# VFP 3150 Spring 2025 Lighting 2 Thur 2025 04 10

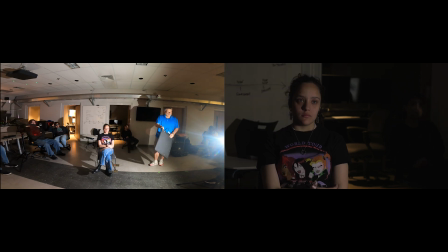2993s
shape it like that. I can also, again, I can take light off of the subject a bit.
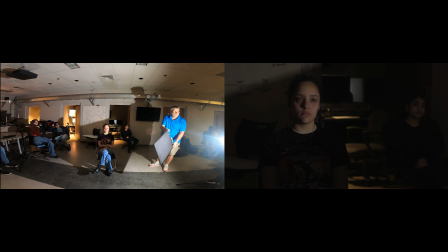2998s
It's going to be a little more precise.
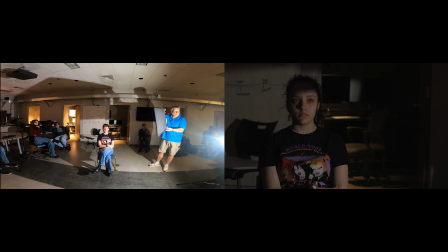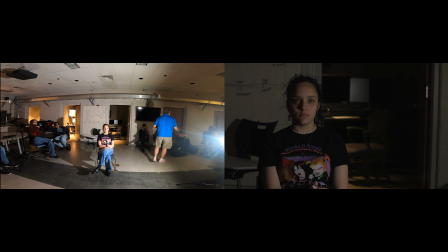3009s
Now, the other thing is that you can create shapes. So if one of the things we've been talking about is, and we've talked about this in class today, is that we don't really necessarily like a background to be kind of flat and evenly lit.
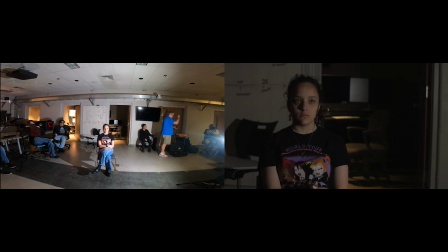3030s
We have these things called cucalorises, or cookies. Come in any kind of shape. This is a typical sort of abstract. If I can remember, there's a horror movie from the 1960s.
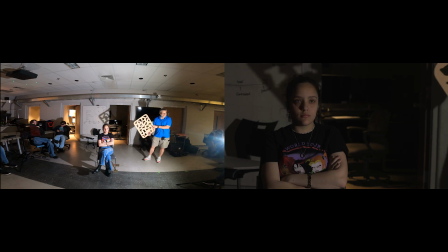3044s
Every wall looks like that. In every single shot. It's really amazingly annoying.
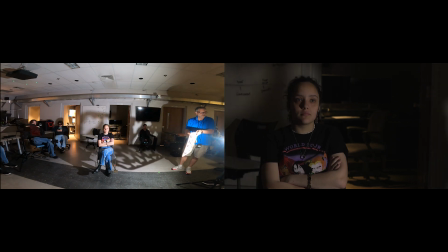3052s
But if you get this close enough, right, it can just become kind of an abstract way to just break that background up a bit.
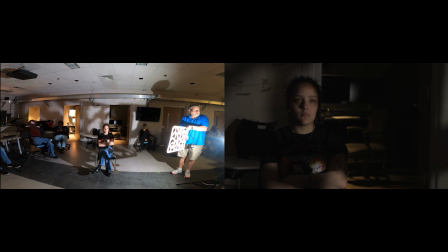3060s
We can even kind of break the light up on our subject a bit as well, right?
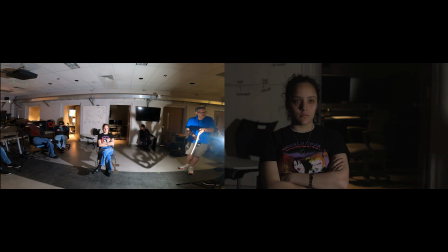3069s
And it becomes just something that makes sure that that background is not solid. Often got into fights with grips, because grips, who are the people who do all the modifying of the light, love to go into people's trees and cut limbs out of their trees, because you put a limb in front of a light like this,
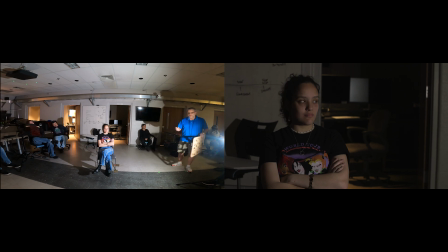3086s
and it gives you a very natural kind of way to break up the light, and people react very badly to you cutting limbs out of their trees.
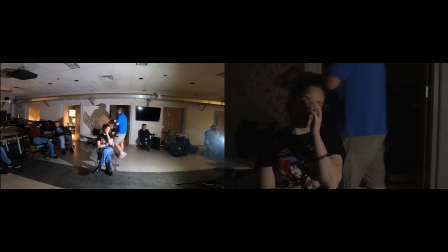3092s
I can tell you that from experience. But this is kind of abstract. We can also suggest a source or
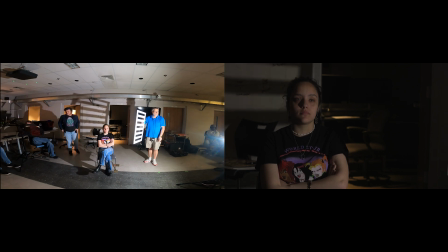3110s
an environment. Oh yeah, now it's going. Let me go a little bit this way. I go this way. There we go. And again, those shadows can be shadows that we cast on our subject.
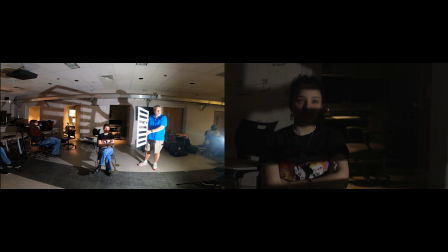3122s
That we don't want that. Now again, these shadows are very dark because we filled in nothing, right?
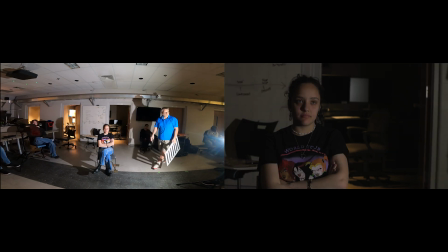3130s
But that's all shape is. You know, it's a shadow.
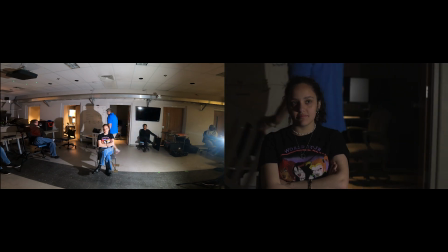3137s
I'm gonna make a puppet or something. Questions? Okay, let's get the overheads on. Hey, if you don't mind, thank you.